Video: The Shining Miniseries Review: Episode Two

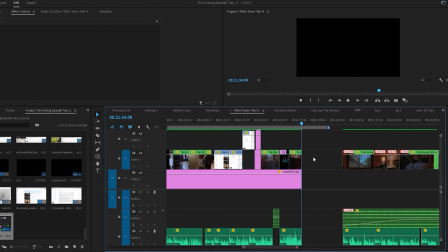57:48 Fucking Christ. Can we get back to the video, please? Thank you.
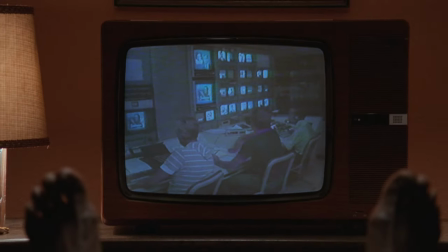57:56 Halloran watches the television, learning that the Colorado area is being completely covered in snow, with travel to that area increasingly becoming impossible.
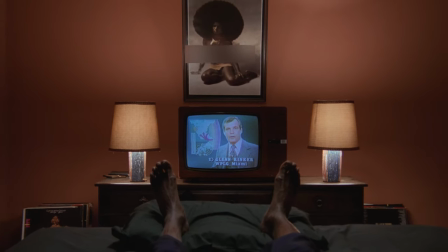58:04 More twins and mirror imagery are present even in this scene, where the two nude models hang across from each other in his room.
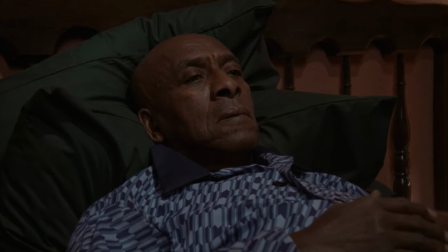58:10 An otherworldly presence creeps in Halloran's ear as a swelling ring and heartbeat engulfs him.
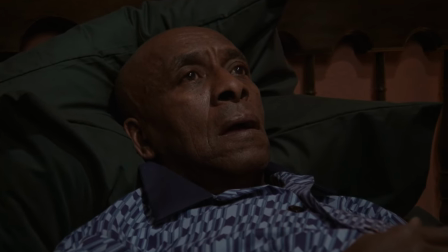58:16 A slow zoom-in exposes him to the horrors currently underway at the Overlook,
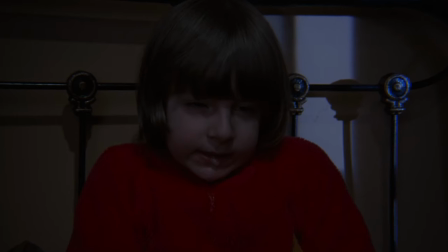58:21 the events at room 237, and Danny seizing out on his bed, spittle dripping onto his shirt.
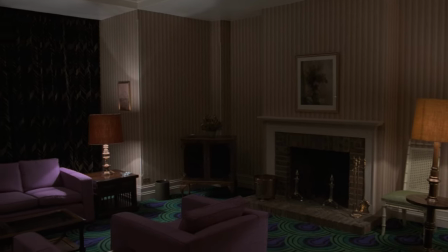58:27 We shift perspectives, now entering room 237 for the first time.
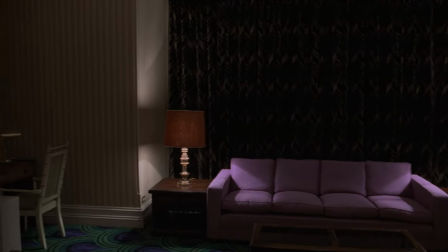58:31 A strange, foreign room with unnatural color schemes and an almost phallic-like pattern in the carpet.
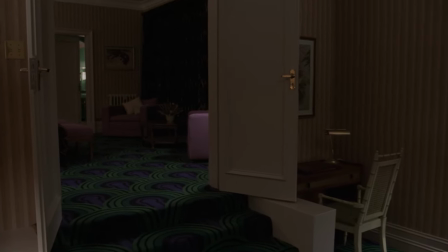58:38 Kubrick utilizes some brilliant techniques to ramp up tension, which can be seen in his other works.
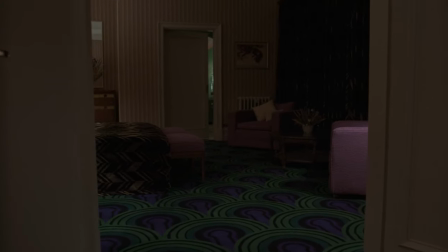58:43 Here, the added heartbeat mimics the audience's, causing anxiety levels to rise.
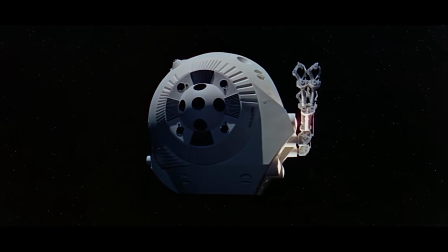58:48 A different example can be found in 2001 A Space Odyssey, where he added his own breathing for the same effect.
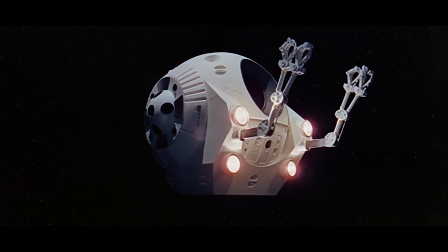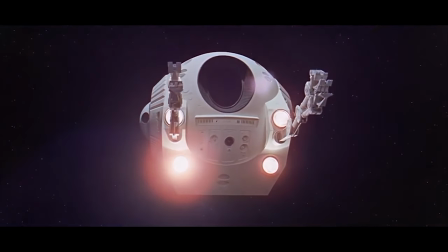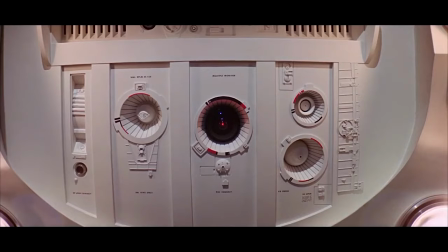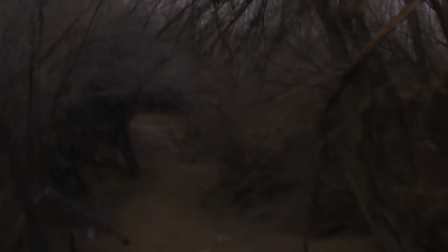59:11 Something I shamelessly ripped off in my own short film a few years ago.
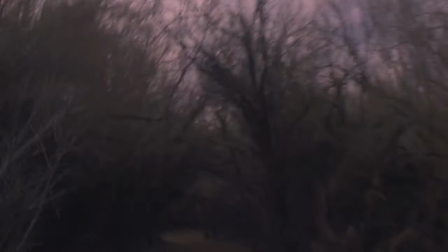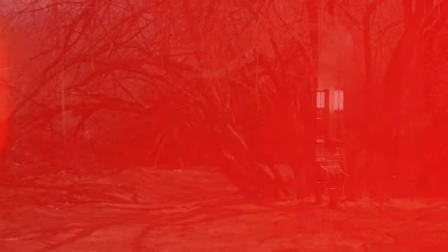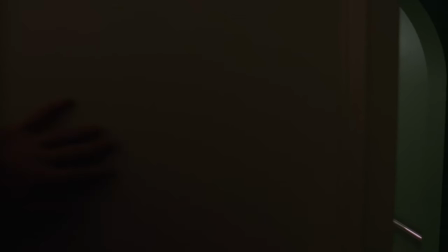59:29 As we inch closer to the bathroom, a hand appears, pushing the door open.
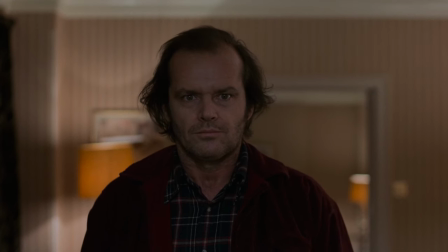59:36 It can be interpreted that room 237 is the representation of Jack's id.
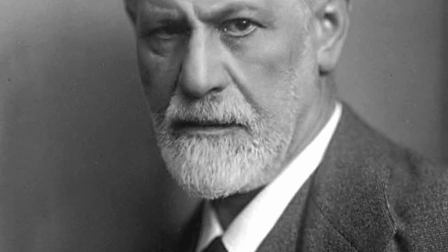59:41 Stemming from the Freudian model of the psyche, the id is the source of our most primal needs and wants,
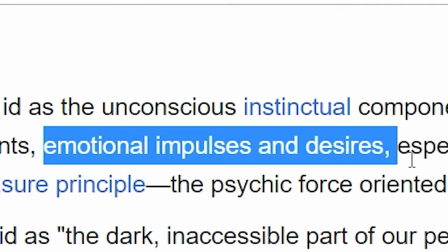59:47 our emotional impulses and desires, aggression, and sexual fantasies.
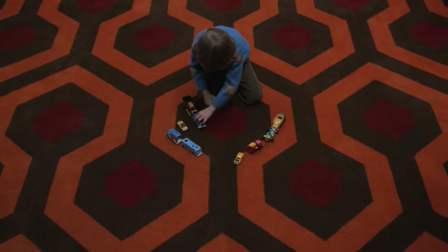59:52 It acts according to the pleasure principle and is the reason Jack lured Danny into that room.
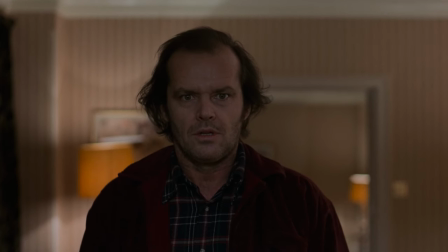59:59 Gratification. When Jack enters the bathroom, the mirrors projecting his psychosis, he sees exactly what he came here for.
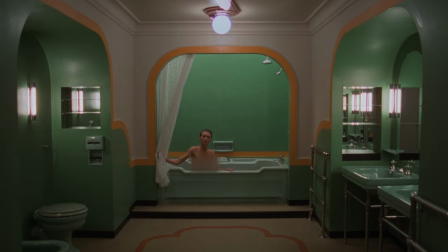60:05 A young, nude woman to satiate his sexual desires. An alluring smile cracks as she stands from the tub.
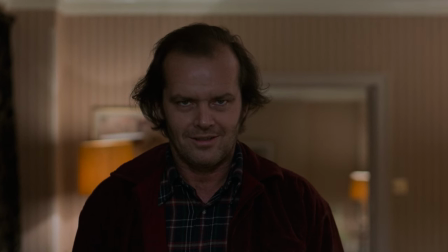60:16 Fiery lust filling his eyes. She slowly steps out of the tub.
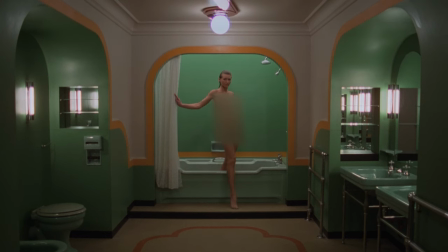60:22 An invitation.
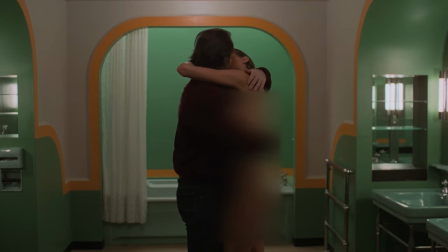60:29 As they lock lips at the intersection of primal desire and fantasy, we cut to a close-up.
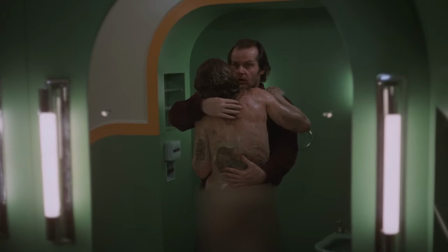60:35 But something's off. Jack's fantasies now reflect that of his mental state, decaying.
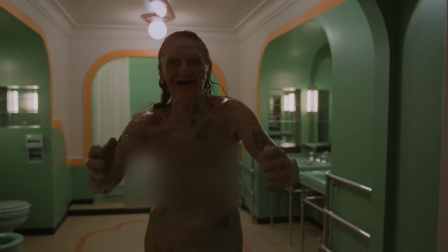60:41 As he backs up, horror painting his face and disgust staining his lips, another woman with shorter hair emerges from the tub.
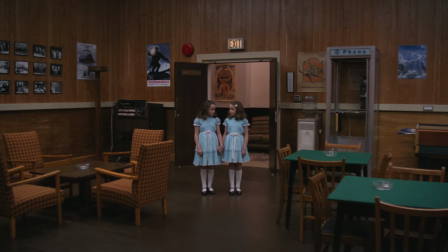60:50 Even she has a twin. If following through with the twin motifs, these women represent not only the twins from the hallway,
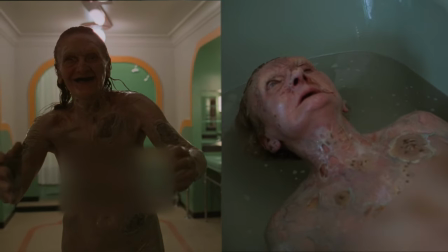60:56 another generation of abused and slaughtered children grown to decaying widows, but Danny and his twin, Tony, who seizes out on the bed,
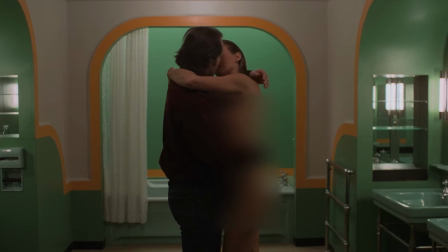61:04 spittle dripping from his mouth, tying the events within room 237 to reflect Danny's own experience as he shines to Halloran.
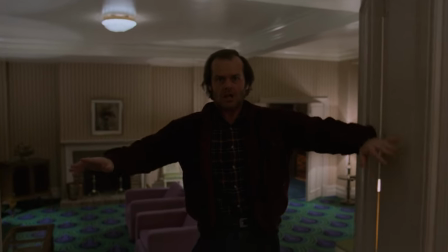61:12 Jack backs out of the room, the woman still approaching, laughing maniacally, until he locks the door,
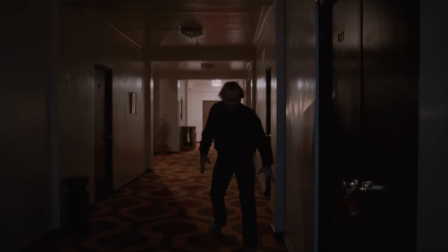61:18 stuffing his inner desires and impulses away, deep within the chambers of his id.
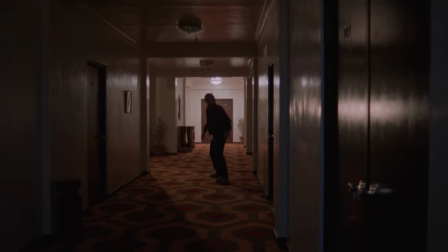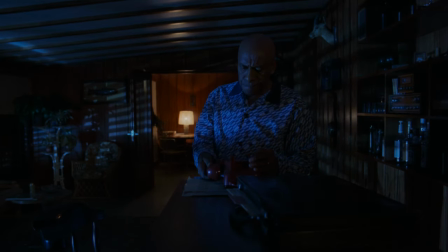61:29 Halloran tries to call, but to no avail. The phone lines are down. Wendy paces the bedroom, waiting for Jack to return.
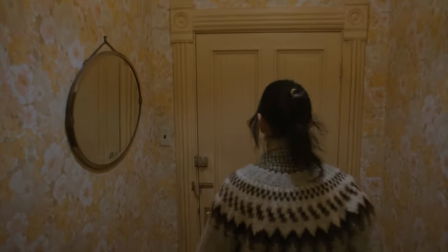61:35 A knock. And as Wendy opens the door, the first image we see of Jack is his reflection.
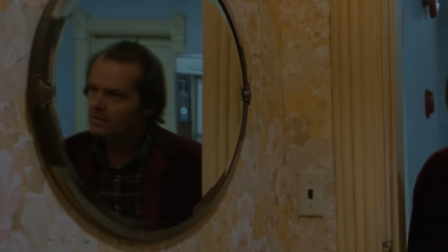61:41 A facade of the man he once was.
Did you find anything? No.
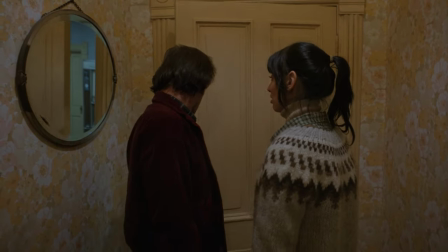61:46 Nothing at all. I didn't see one goddamn thing.
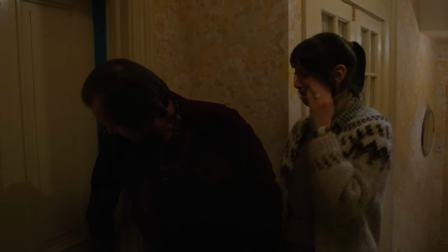61:51 Wendy pushes more into him, really asking if he saw nothing at all, to which Jack denies.